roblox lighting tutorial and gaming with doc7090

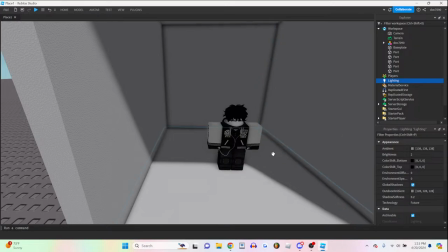Okay. So yeah, you're gonna go to lighting, you want to change technology to future.
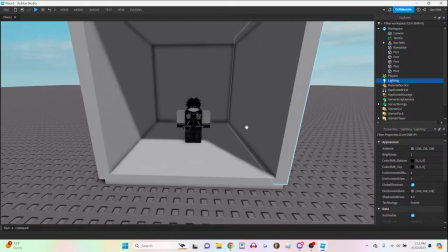Future works best for more cinematic stuff. I'm not really sure how all the lighting works.
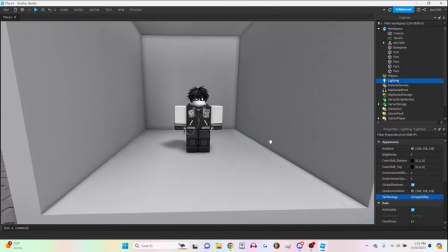I know compatibility gives it this sort of simple but very kind of exposed look.
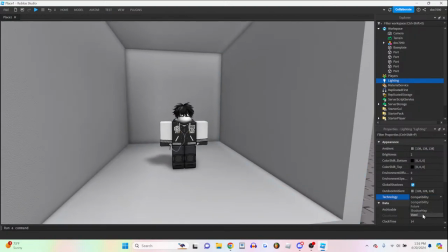It works for some situations. Voxel, I don't know.
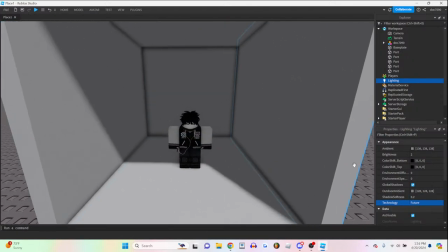But future has the biggest change on lighting and looks the best.
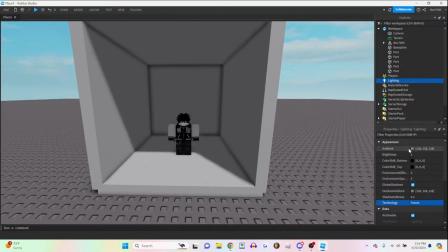And all these, I'd suggest doing this like after setting up your actual lights in the scene.
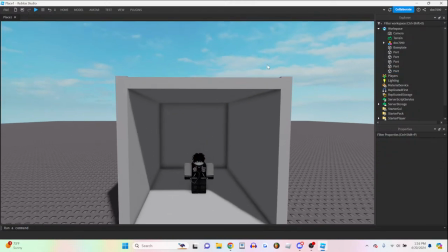So first thing I would do is create motivated lighting.
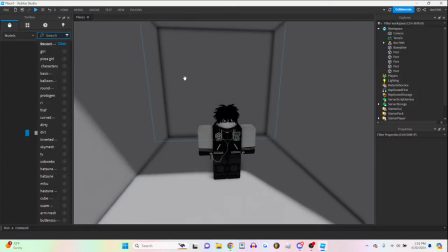And what motivating lighting is that we need an actual light source in the frame. So, oh, hello, Rust. Doing a basic lighting tutorial, and then I'm going to play a stupid video game.
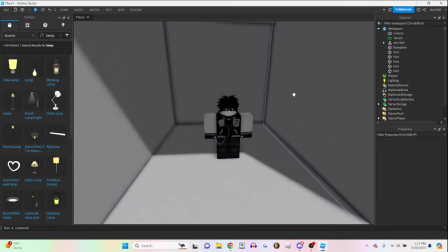So, yeah, motivated lighting basically means that you have a light source in the scene.
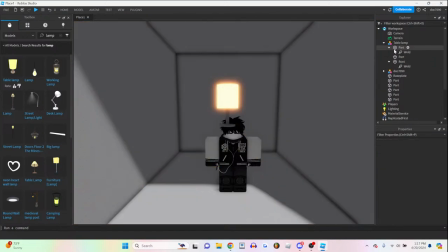and that will make that will have a huge impact on how the lighting works so
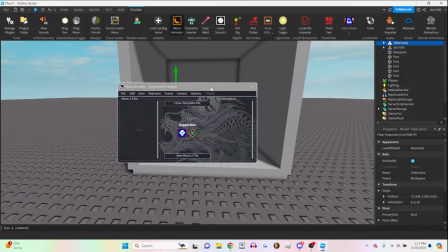we have this lamp here let me um create a camera real quick just
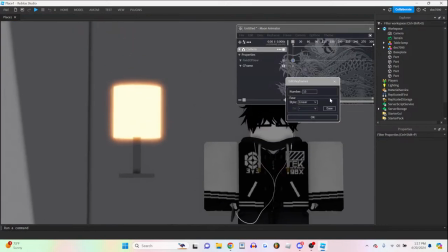gonna boom
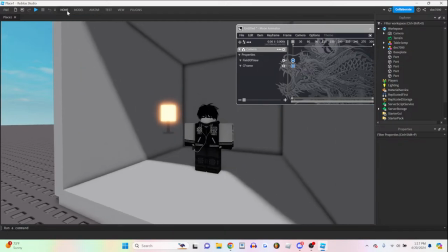also gonna put a table for this lamp like
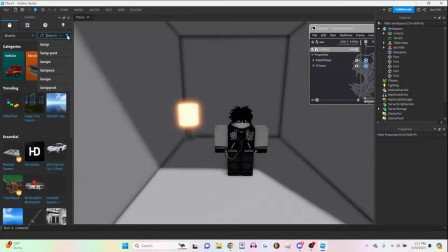a desk cabinet yeah make
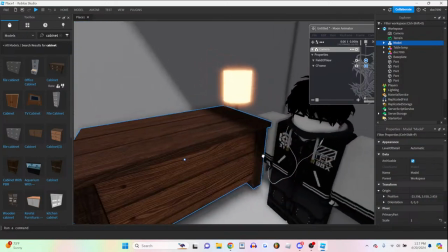it look a little more nice so
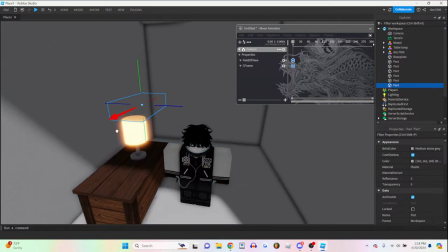motivated lighting is pretty simple you have your light source in the scene and then you have like a part that actually
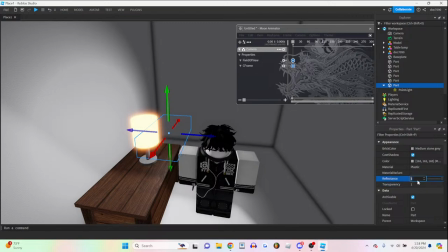produces the light so I'm gonna put this here I'm gonna enable shadows makes it look a little better
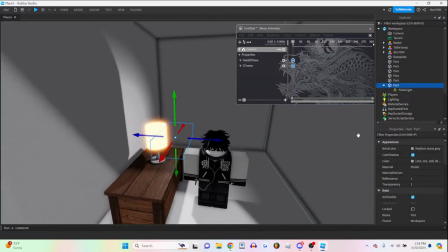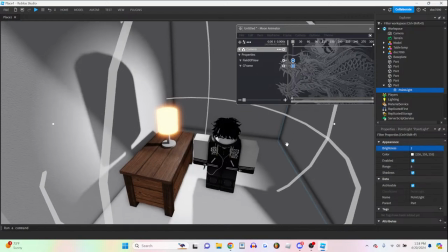it's gonna be a warm light because the lamp is like a orange and
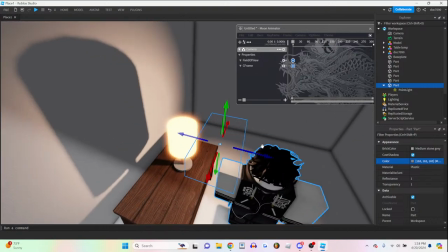since this is a like a lamp that's facing 360 I also have to create a light in the back so
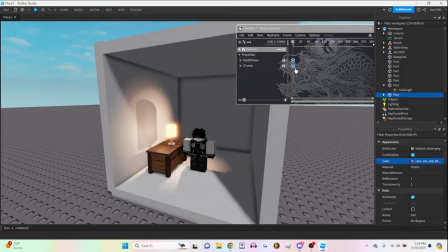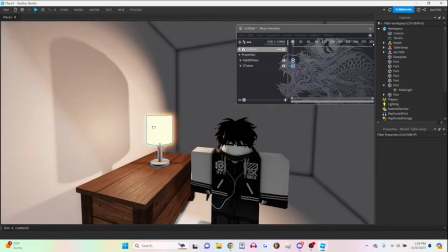this is this the motivated lighting we could if we were to remove this lamp and the lighting will still be there it doesn't make sense
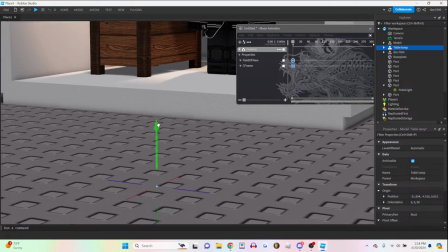it doesn't it doesn't work but if the lamp is in the scene then the lighting makes sense
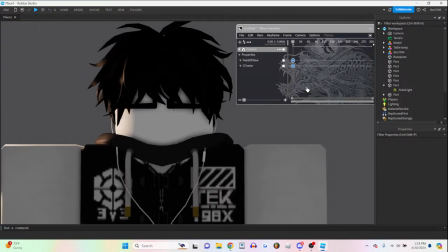and so like if we had this this scene where it's it makes sense the lamp
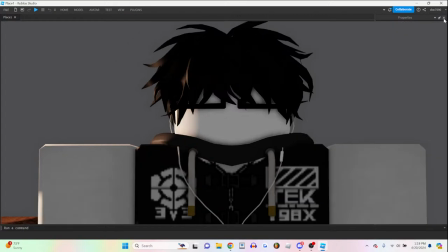is off screen okay this explanation sucks yeah so the point of an Okay,
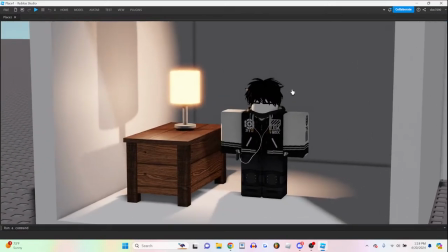so establishing shots are here to tell the viewer where everything is in the scene.
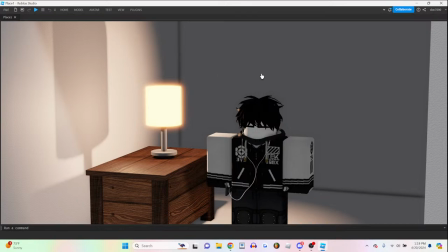So it tells the viewer that there's a lamp to the side of this character.
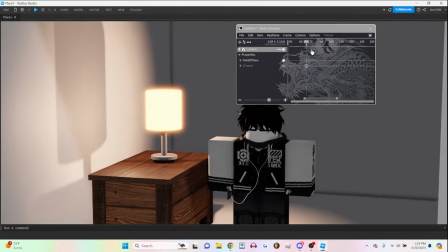And with that establishing shot, you can then have a shot that's like up close to the character and there's no lamp. And it will make sense because we saw the lamp before. I sound like an insane person rambling like this, but it makes sense in my head.
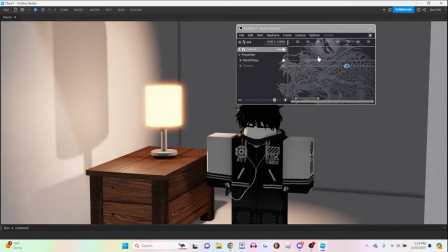Yeah, so motivating lighting, that's the first thing. Have your light source visible in the frame, and that's a good thing.
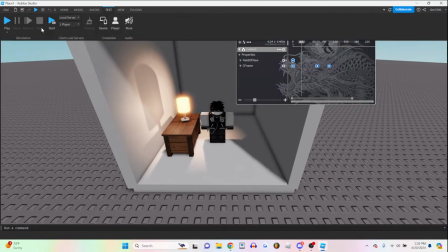And another thing would be... Hmm, what else?
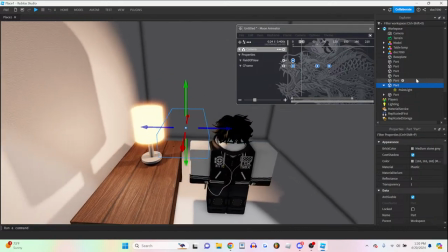I can do bounce light, yeah. so this is our main light source i'm going to make it a little brighter so i'm going to
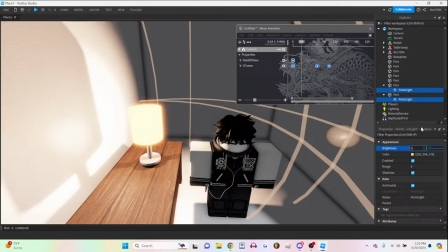sense he's really close to it oh that's too bright oh okay
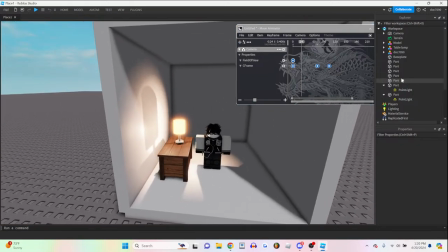so roblox doesn't do this but light bounces
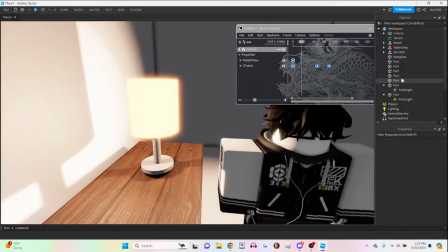off of objects so the light would reach this wall
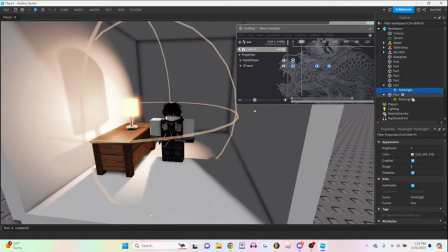let me increase the range of the light yeah
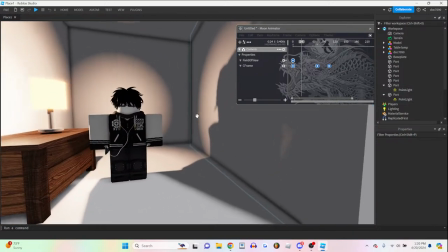so the light reaches this wall and realistically the light would touch the wall and then bounce back so to make
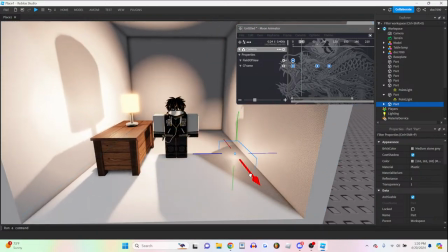it more realistic we're going to add another light source and it's going to be from the wall but it's going to be less bright
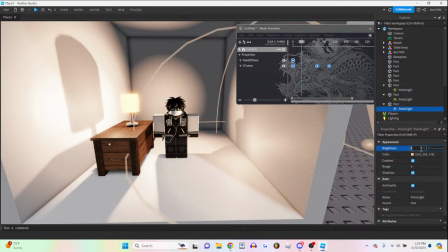and it's not going to have as much range to it to make it realistic and i'm also going to desaturate it a bit because
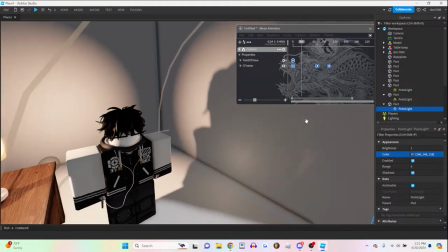it's coming from the wall so it's having some of that wall color and already it's looking more realistic
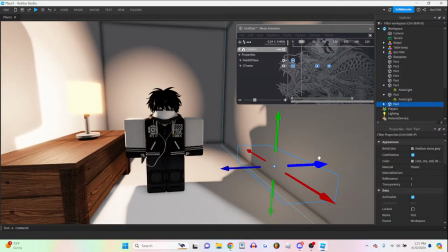without the bounce light with the bounce light it's already better
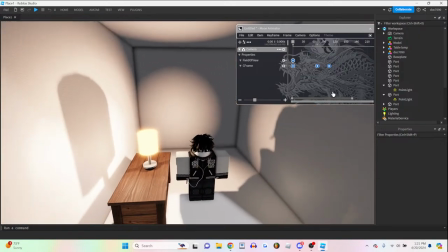and now another technique in lighting to make things look overall better it doesn't make sense
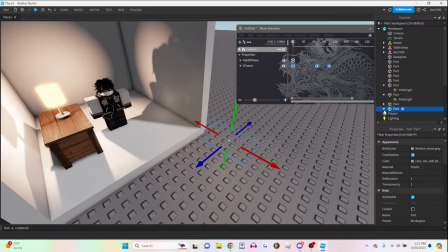but adding a rim light to your character uh makes a huge difference on how the overall shot looks
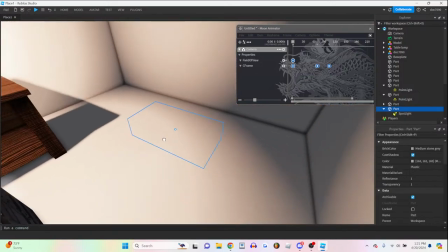so let me use a spotlight because spotlights are a little easier to do this with and
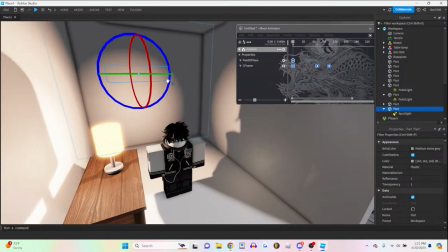so i'm going to have a spotlight from above hit the back of my character so that
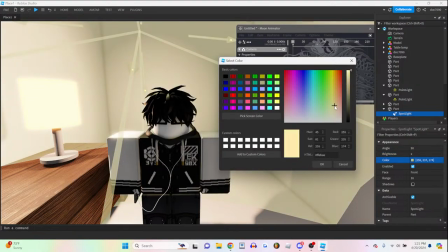i'm also going to give it the same uh warmth that this lamp has i
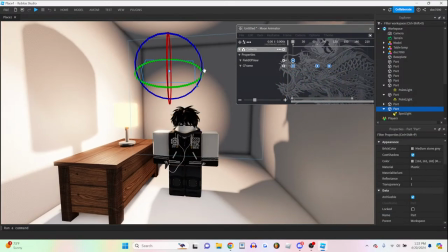think i want to have it
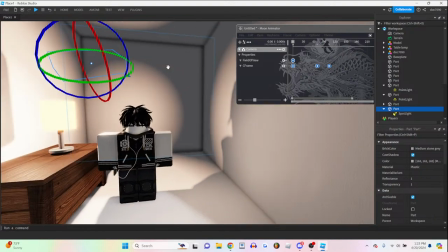I guess this is um realistically this rim light makes sense because this is a tight room so a
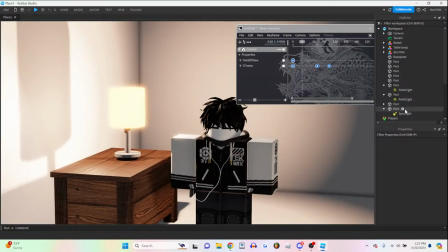bounce light would be coming from the top but hmm okay
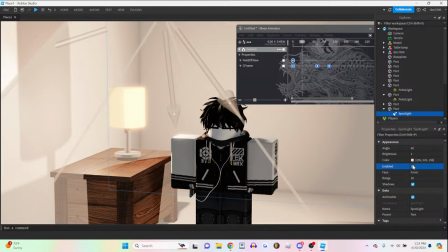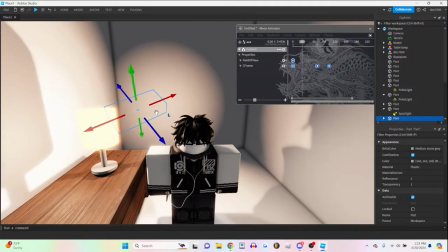so I'll just say that's another bounce light but for the rim light it
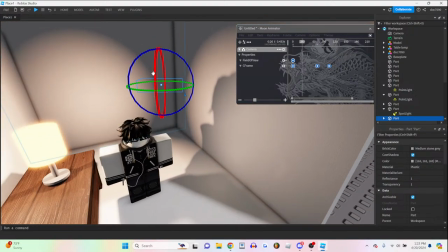creates this sort of outline effect that's really nice I can't seem to get okay all right that's fine so we're
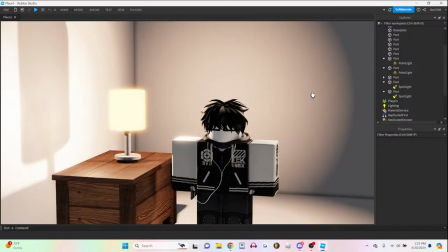setting up all our lights so we have our main light source and then we have a bunch of bounce
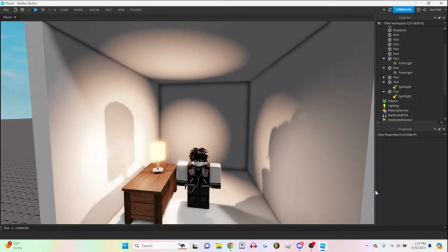light sources so light that comes from the walls because the light is bouncing from the
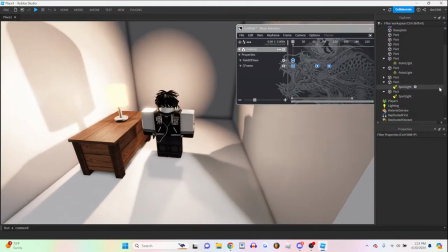lamp and another lighting technique it
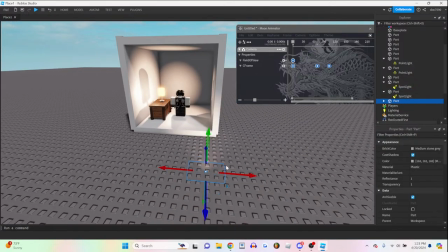has to do with lighting temperature so this
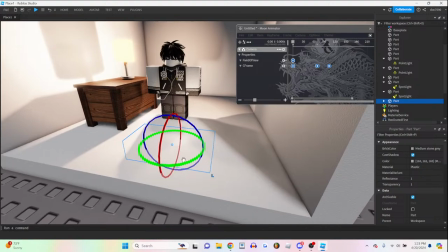so I I like to include lights that don't really belong in the scene,
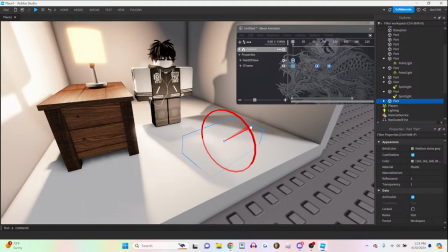but are sort of just there to add more flavor to the scene.
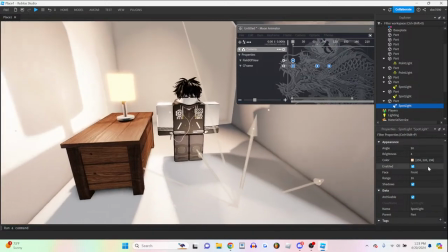So, the light is a very peachish yellow, which goes pretty well with the color blue.
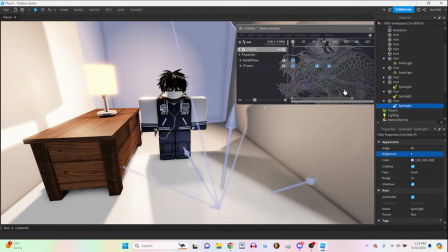So, I'm going to add like a very dim blue to the scene.
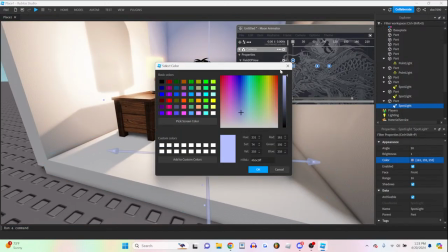Actually, I might make this more saturated.
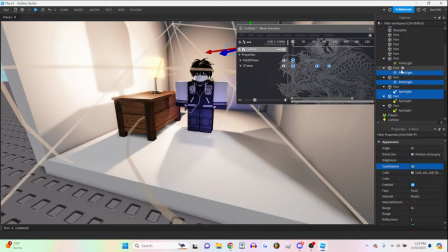and I'm going to also make these more saturated as well because they're
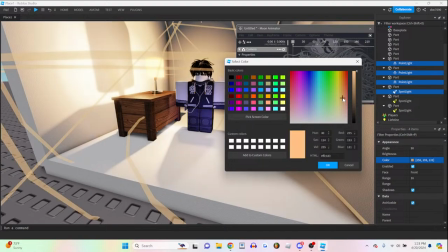kind of lame colors and
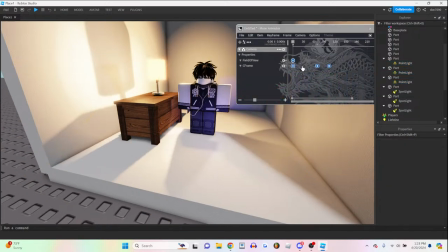make this an orange so that the blue also
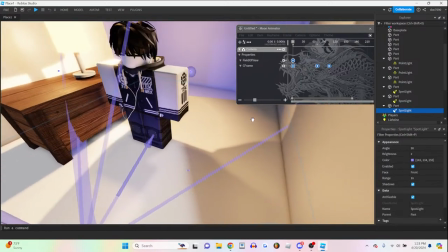want this to not reach that far
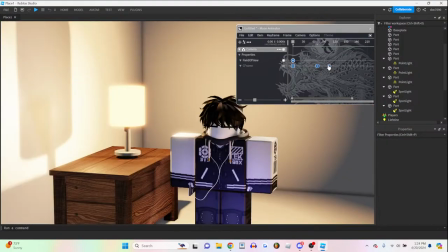there you go and